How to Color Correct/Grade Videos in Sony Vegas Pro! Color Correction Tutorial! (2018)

What's up everybody, welcome back to another video.
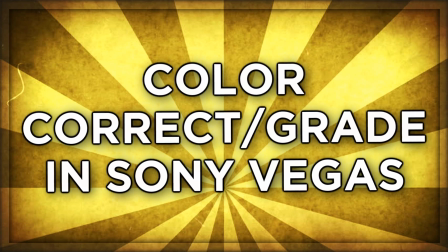In today's video, we're gonna be talking about how to color correct slash grade footage in Sony Vegas, any Sony Vegas at all. Doesn't matter if it's 13, 14, 15, 19, 35, even though those aren't invented yet, doesn't matter. This is just gonna be a general Sony Vegas color correction slash color grading tutorial, and I'm not even just gonna be color grading and correcting one type of clip. I'm gonna be color correcting and grading two actually very different clip types, which possibly you may be color correcting. You know what I mean? So it pretty much is gonna explore both ends of the spectrum, whether you're color correcting a really bright scene or whether you're color correcting and grading a really dark scene with not that much to work with.
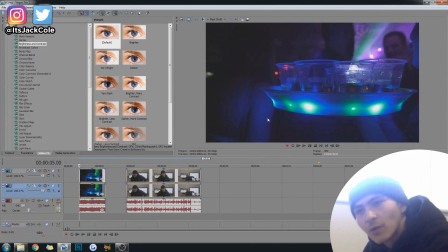Either way, we're gonna get to it. Okay, so here we are in Sony Vegas Pro 12.
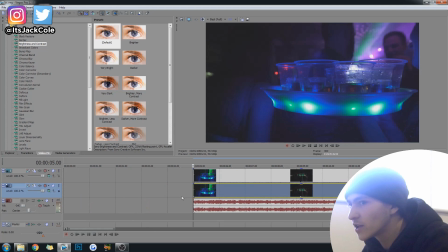Like I said, I'm using Pro 12 because I just haven't been bothered to update to any of the newer versions because, to be honest, nothing really changes.
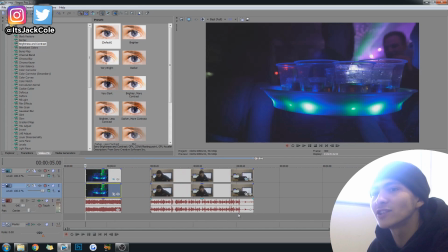But this does obviously apply to all of the Sony Vegases. But here is our two clips. So the first clip is, okay, don't worry, I've muted that so I don't have to worry about all that, but it's best full, so it's not gonna play like the smoothest, obviously, because I'm recording my screen and everything like that.
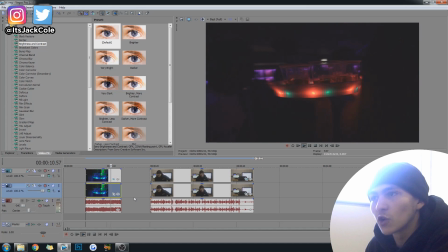But essentially, the first clip is of
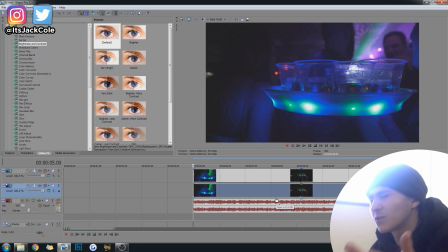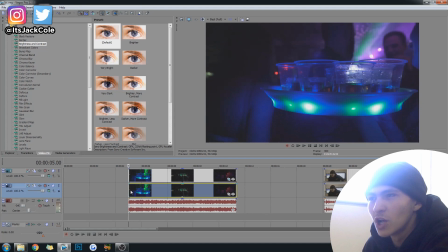a bar girl, pretty much, who's essentially walking around the club with a bunch of shots on like a glowing plate.
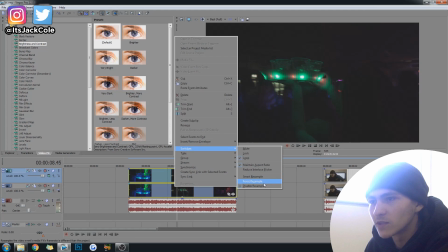Okay, so very, very cool. Let's just make sure I've disabled resample. Yep, just have to check.
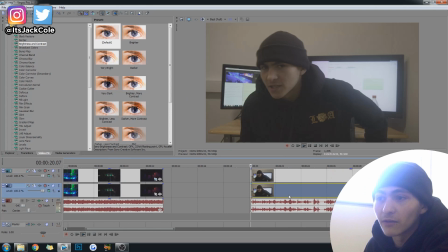And the second clip is essentially just me from the last video I uploaded, I think.
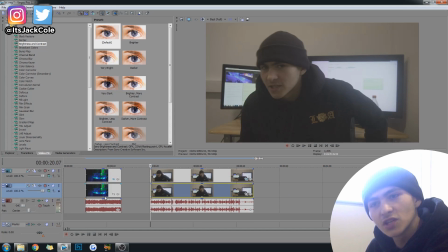So it's me just talking to the camera. So these are very, very different type of shots. Of course, you would never color correct these two in any way similar, to be fair.
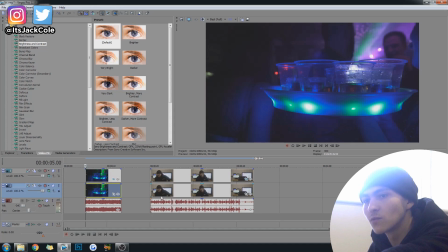So I'm gonna start with a more interesting one, then lead on to here. So this video will cover how to color correct more cinematography, videography style stuff, and also how to color correct just a basic YouTube video, essentially. So this one's the nice light one, this one's the super dark one. Anyways, first off, we're gonna start with the super dark one.
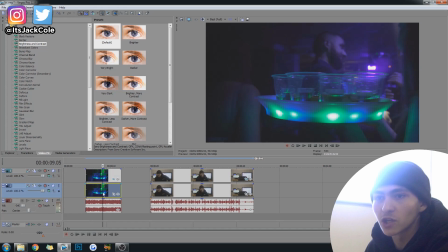Also, if you're wondering why there's two layers, this is literally just so that I can show you a before and after I've color corrected it, okay?
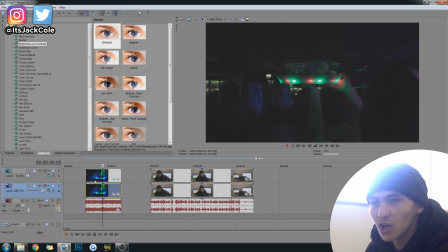So first off, let's make the top layer non-existent, all right? And to the bottom layer right now, we are going to want to go over to the color corrector.
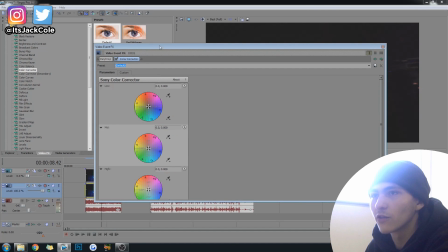Go ahead and just drag a default color correction over, and my bad, that opens up on the other window. The first frame, I believe I selected that because it was a nice clear frame.
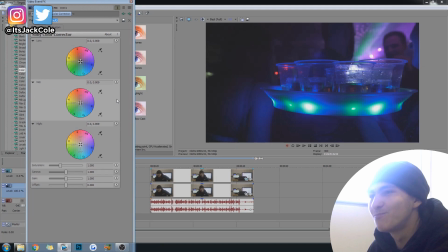And let's just go ahead and get these up. Ah, here, boom, perfect. Color correct this right now.
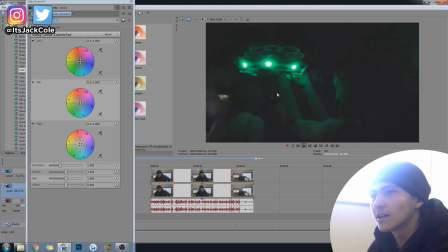Let's just play it quick. So it's obviously, it's only got that in focus for a set amount of time.
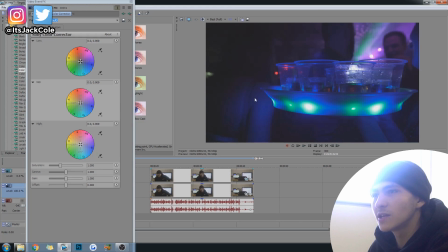And then of course I do follow her. But essentially, we want to bring out these kind of lights down here, right? These are some key parts of this, and we also want to make the back kind of pop out a little bit more, right? So first off, we are, of course, going to start with the lows.
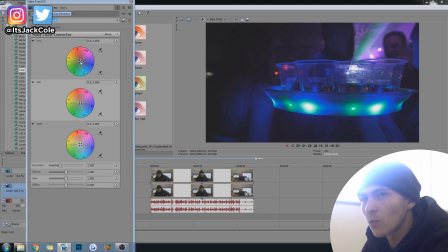Now, the lows, it looks like here, we're going to want to bring out maybe the greenish bit. The greenish, or I'd probably say the blue, actually. So let's just have a look at what happens if we start edging this a little bit towards the blue.
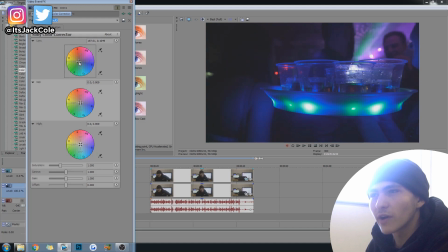So of course, that's exaggerating the blue now, but the thing is, right, actually, is that you don't want to bring it too far, right?
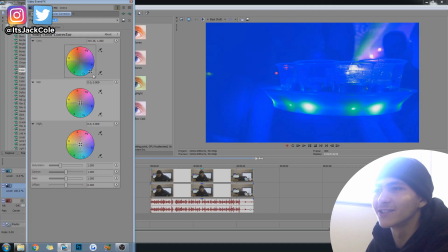Okay, so obviously you bring it down here and it just looks like a Power Ranger or something like that.
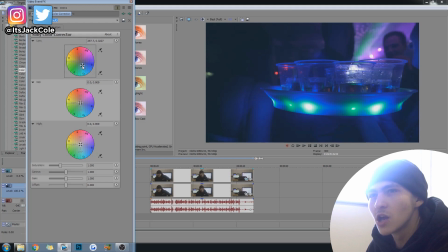You want to just gently nudge it towards the color you're trying to kind of have it emulate, right? So of course there's already a lot of blue in here. It's a club scene. Blue exists in this image. So we're going to bring the lows out of the blue. Now, with the actual mid, is of course these little extra bits right here.
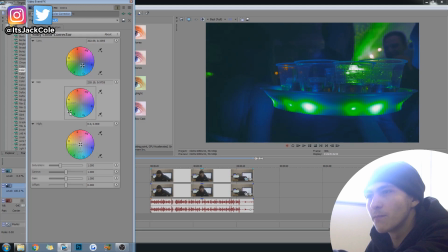So you see, we've already got green, kind of green glowing from the middle of this kind of tray, and obviously in the back you can see. So when we actually start nudging towards the green, that's actually really bringing the green lights that already exist there out a little bit more. So definitely we do want to do this.